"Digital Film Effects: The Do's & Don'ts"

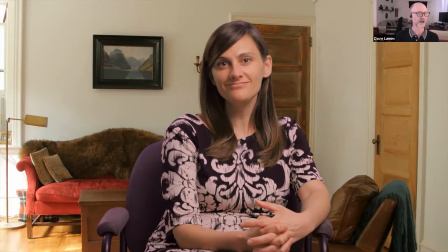So now she's in this room but what's wrong with this shot what's not motivated i think a chat popped up lighting light the light's not motivated the window's on the wrong side because we
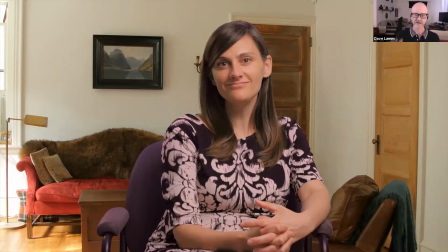we shot the green screen and we had to get you know we shot 15 interviews we had to find 15 backgrounds i was this is a photograph of a friend of mine's living room we were running around like you know snapping pictures of office spaces snapping pictures of whatever we could find so the first thing we'll do is switch it.
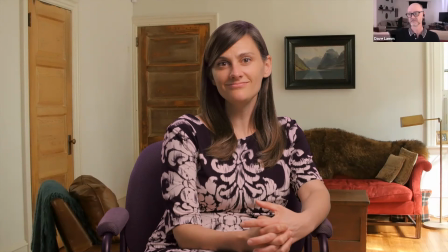Does that make more sense? That light is coming from the right side of the screen hitting the right side of her face. Helps sell that effect a little bit more. So remember we were talking before about depth of field, deep focus versus shallow focus.
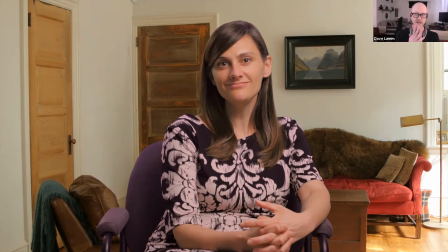Something else that will help sell us on this to make it look like more real. Everything's in focus. Amy's in focus. That painting is in focus. The couch is in focus. I can almost see outside the window. That's in focus. So the next thing we'll do is give it a little bit of a blur.
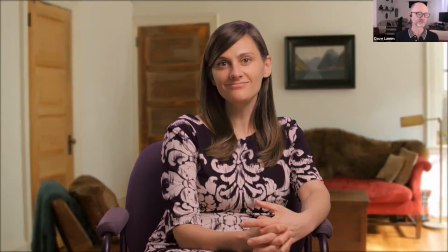A little bit of a blur is one of the most powerful tools I have as a filmmaker sometimes. A little bit of a blur can help sell almost any effect. But now it looks a little bit more like this is an actual camera with a person in a room here's
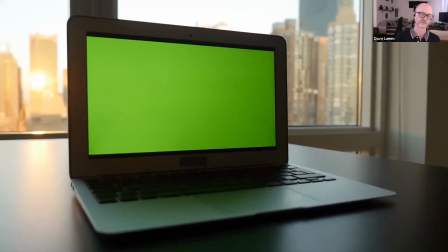a laptop the laptop just had a green
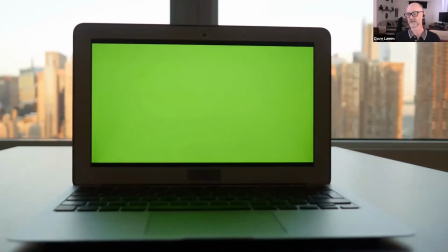screen on it just took a um uh did a shot of a of a laptop i'm sorry i didn't shoot this i'm sorry i apologize
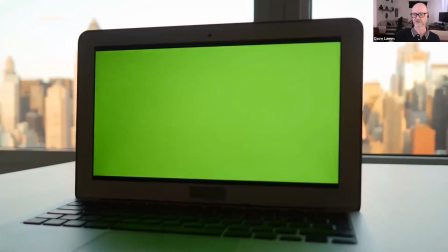this is a um this is from um like
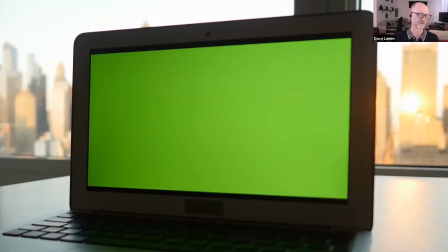pond five or something we purchased a shot this is a stock footage. So you can find all kinds of fun stuff like this out there on stock footage websites. But here's a shot of just literally a laptop is turned on and has just a green
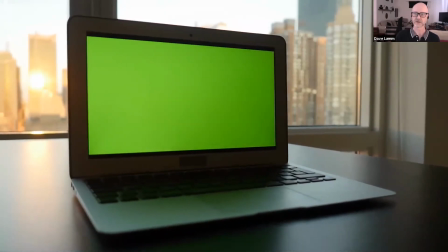image on it. So it's the actual like luminescent quality of the screen.
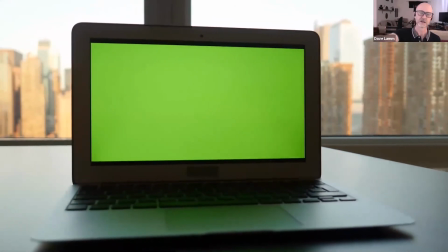And the one thing, look at the keyboard on the screen. You got that horrible green reflection off the keys
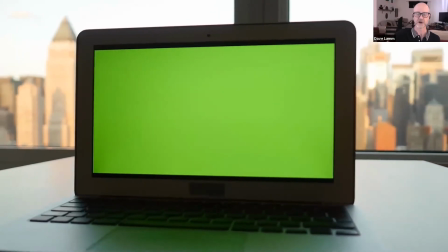so that anytime you see, anytime your actor or your subject is too close to the green,
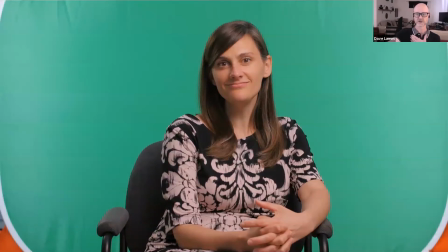so we managed to keep that green a good at least six feet away from her because if you're too close to that green, that green is going to splash back on the edges of your subject and getting rid of that is a nightmare because you get that green edge. Sometimes you'll see green on their faces and you can't, it's very hard to get rid of that. There's some tools out there that can do it.
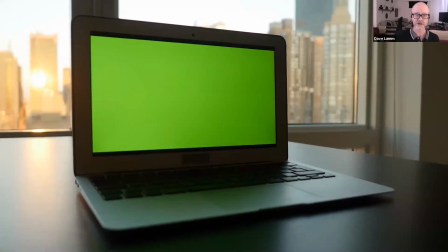but that's one of the big challenges. So we got this green reflection off the keyboards, or off the keys, excuse me.
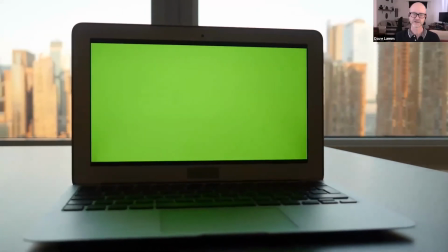So we take Amy's shot, we take Roy's shot, we take Alice's shot, we take all these shots, we've composited them, and then we create this.
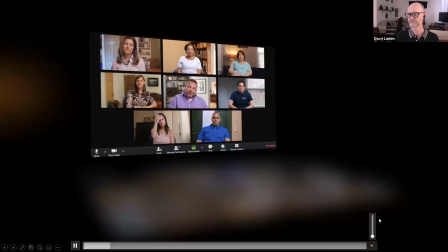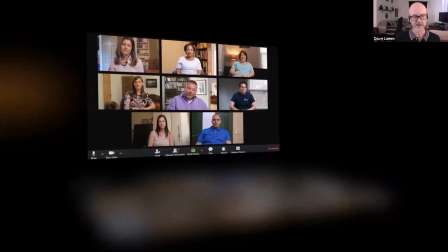So this was done in After Effects.
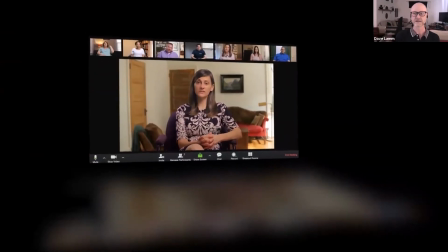So what I did was I composited all of them together into a Zoom interface, and I had to mimic that slow twist around the laptop.
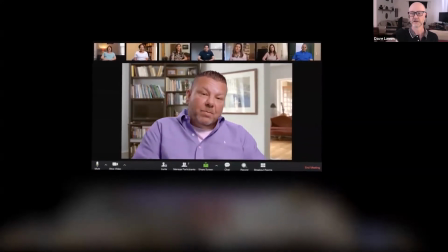And if you look at the bottom of the screen,
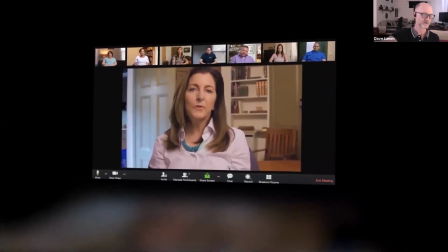I have like a mirror reflection of what's going on on the screen because that's what would happen in real life.
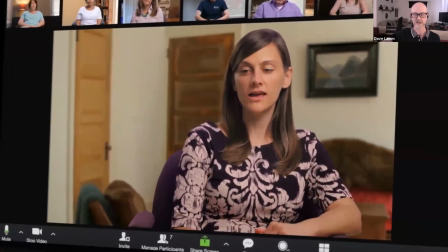I'm motivating that reflection off the keys with what's on the screen.
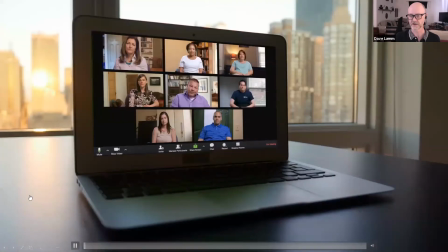So we put them all put them together, and we're back to this.
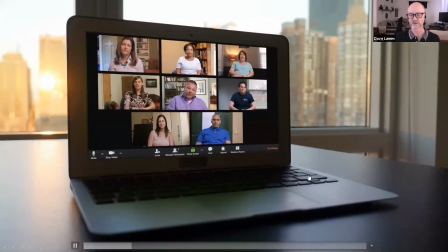I couldn't get rid of all that green, but if you look at the keyboard this time, the keyboard mimics what's happening on the screen like a real laptop would.
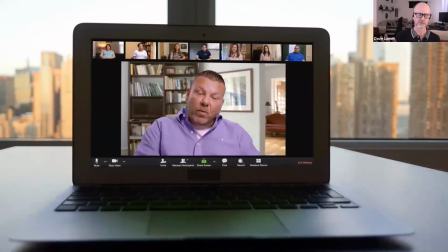So the little details like that, I don't know if you can see it in the Zoom, again, I don't know how good the broadcast is, but it's little details like that that'll help sell your effects.
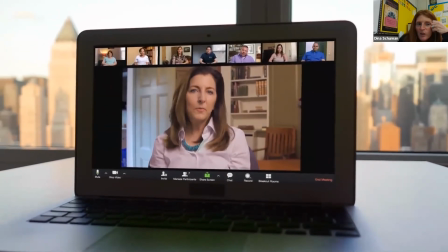Dave, somebody asked, did you have to camera track the shot to replace the green screen with the footage.
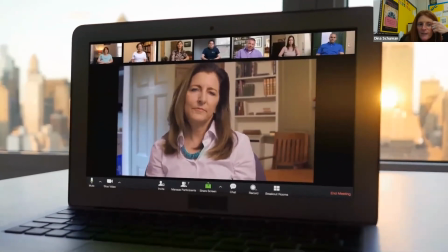Yes. Yeah.